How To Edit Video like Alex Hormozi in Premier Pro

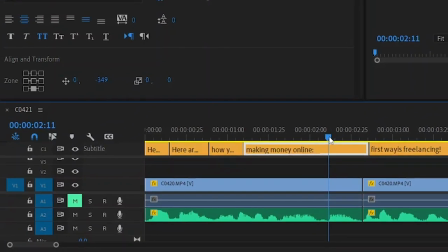[8:13]
We're looking for where the word online begins in the audio, so press C to cut the title.
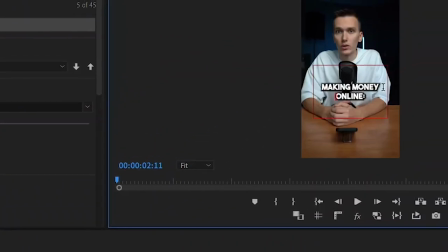[8:18]
Select the second piece, press twice on the text, and delete making money. Then, on the first part of the phrase, delete online. Adjust the titles to fit the video.
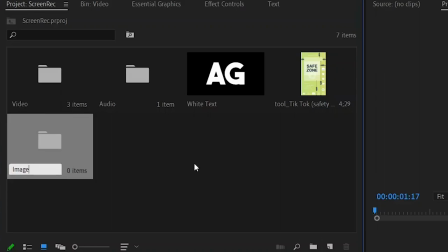[8:29]
Open the Project tab and create a new bin, Image. We'll dump the image with the safe zones into it so we don't have anything unnecessary.
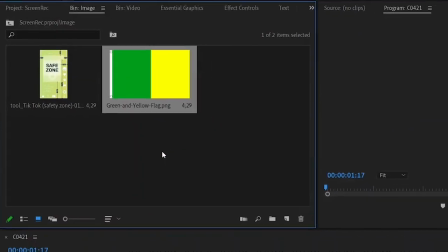[8:36]
Go into it and add a color swatch. I'll explain why later. For now, let's just drag the palette onto the timeline.
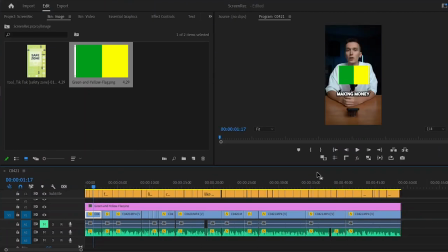[8:43]
Stretch it to the length of the entire video. Double-click on the text and another cursor appears.
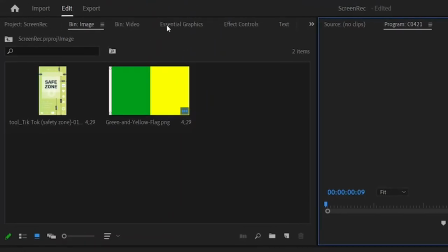[8:48]
Highlight the desired phrase and go to Essential Graphics, click on the Fill tool, take the eyedropper, and choose yellow.
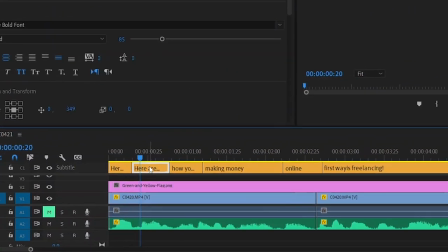[8:56]
Select the second part of the first dash. Select the end of the phrase and choose yellow as well.
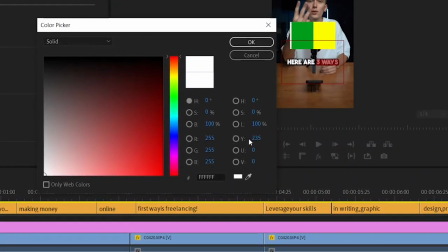[9:02]
I needed this palette so that the same yellow color would be used on the other titles that needed to be painted.
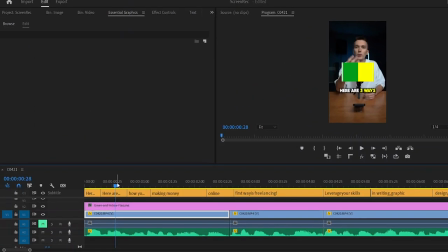[9:08]
Let's take a look at what we did. The first phrase became yellow and the second one is white, and vice versa. Here are in white and three ways in yellow. Next, I want to highlight the phrase making money. I want to make the word money green because I associate the dollar with the green color.
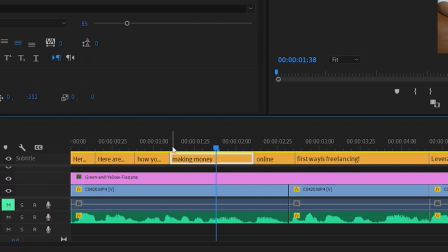[9:24]
So to do this, I'm looking for where the word ends in the making audio. It's somewhere here. I press C and cut the title in half. I select the second part and highlight the word money.
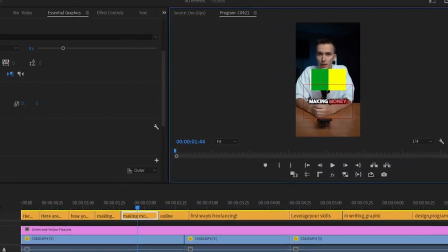[9:36]
Next, Essential Graphics, Fill, take the eyedropper, and choose the green color.
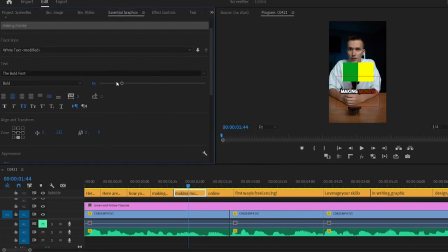[9:41]
To make the word money more noticeable, go to Essential Graphic again and select a font size, for example, 115. Let's make a larger font for making separately. Also select size 115.
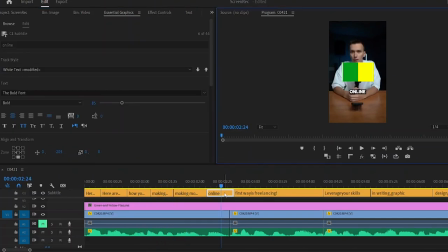[9:53]
Oh, that's great. Let's see what we've done. Let's make the word online bigger as well. Choose a font size of 115. I think it would be nice to make this word green. Fill, eyedropper, green.
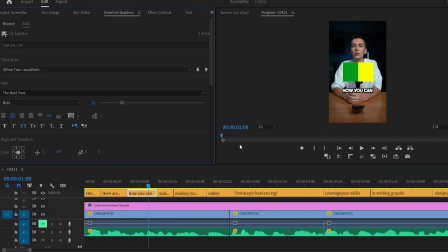[10:05]
All right, let's look at it again. Here, I've left out the word start, so I'm going to move the title with the phrase making money to where it starts in the audio.
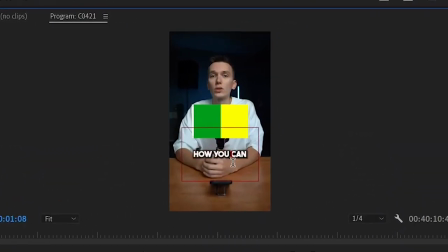[10:13]
And in the title with the phrase how you can, we'll move the phrase can to the next line and add start.
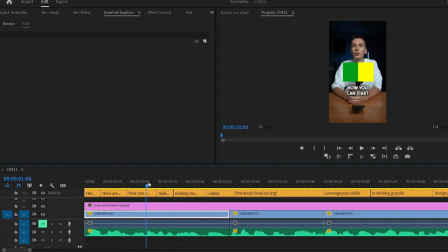[10:19]
Let's look at it again. It's already pretty good, but it could be better. Let's add some movement to our titles to add some dynamics. Premiere Pro 24 has a feature that's really important for title dynamics. We can turn titles into regular text, i.e. a graphic element. This gives us more tools to create cool titles.
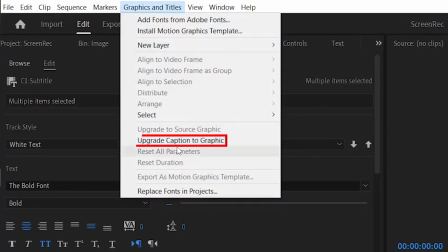[10:38]
Go to Graphics and Titles. Click Upgrade Caption to Graphic. And what do we see?
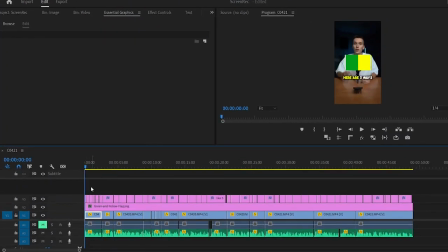[10:43]
Our titles have disappeared from the title track and appeared as regular text on the timeline with our adjustments.
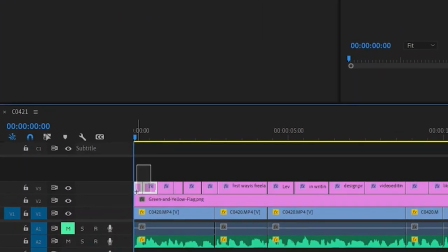[10:49]
Next, let's animate the first phrase. Select the first two titles. Right-click and create a nest.
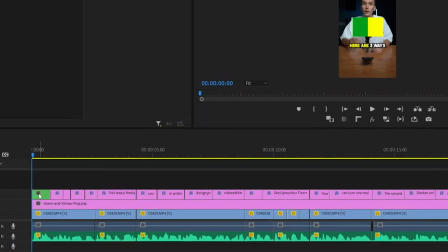[10:55]
You can set a name and click OK. After that, press Shift plus 5 to open the Effect Controls menu.
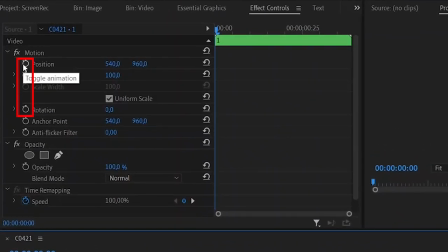[11:02]
Here, we'll create animation keys. Click on the stopwatch icon of the position, scale, rotation parameters. The keys that appear are the current position of the titles. Let's move the playhead to the beginning and change the slope to minus 2.
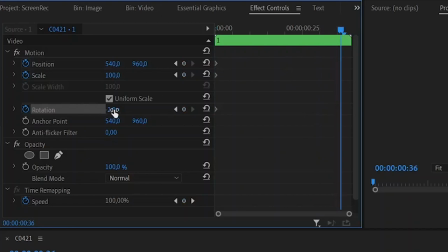[11:17]
Let's move the playhead to the end and change the slope value by 2. Let's see what happened.
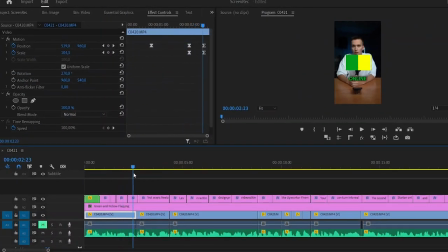[11:23]
Let's leave the following phrases as they are, but with online, let's do the following.
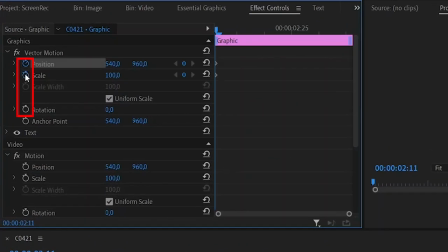[11:28]
Put the playhead at the beginning. Add the position, scale, rotation keys, and change the scope to minus 2.
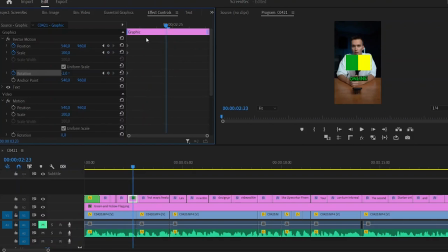[11:35]
Let's move it a little to the left and leave the size the same. You can see that the image is moving away, so we'll make the titles come closer and raise them a little. In this way, we change the angle, scale, position, and color at our discretion.
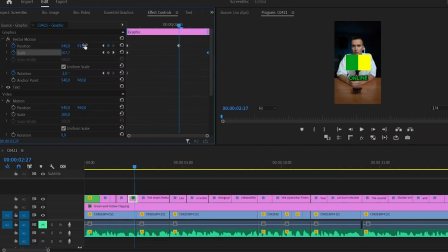[11:50]
There are no specific rules here. It all depends on your taste. Now, I'll finish here and move on to the next stage.
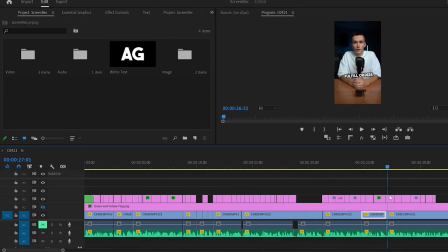[11:57]
At this stage, we've already made the necessary video and shooting gallery animations. We also colored the necessary phrases. So next, we'll add graphics to make the video even more interesting. In this excerpt, I cut out the words Upwork and Fiverr in the credits because we'll show these words with the help of logos.
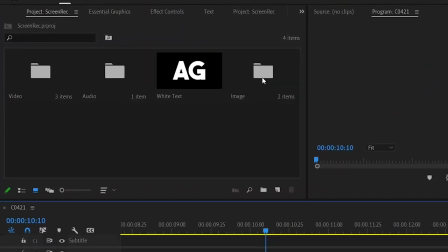[12:14]
Go to the project window, go to the image folder, and add the Upwork and Fiverr logos.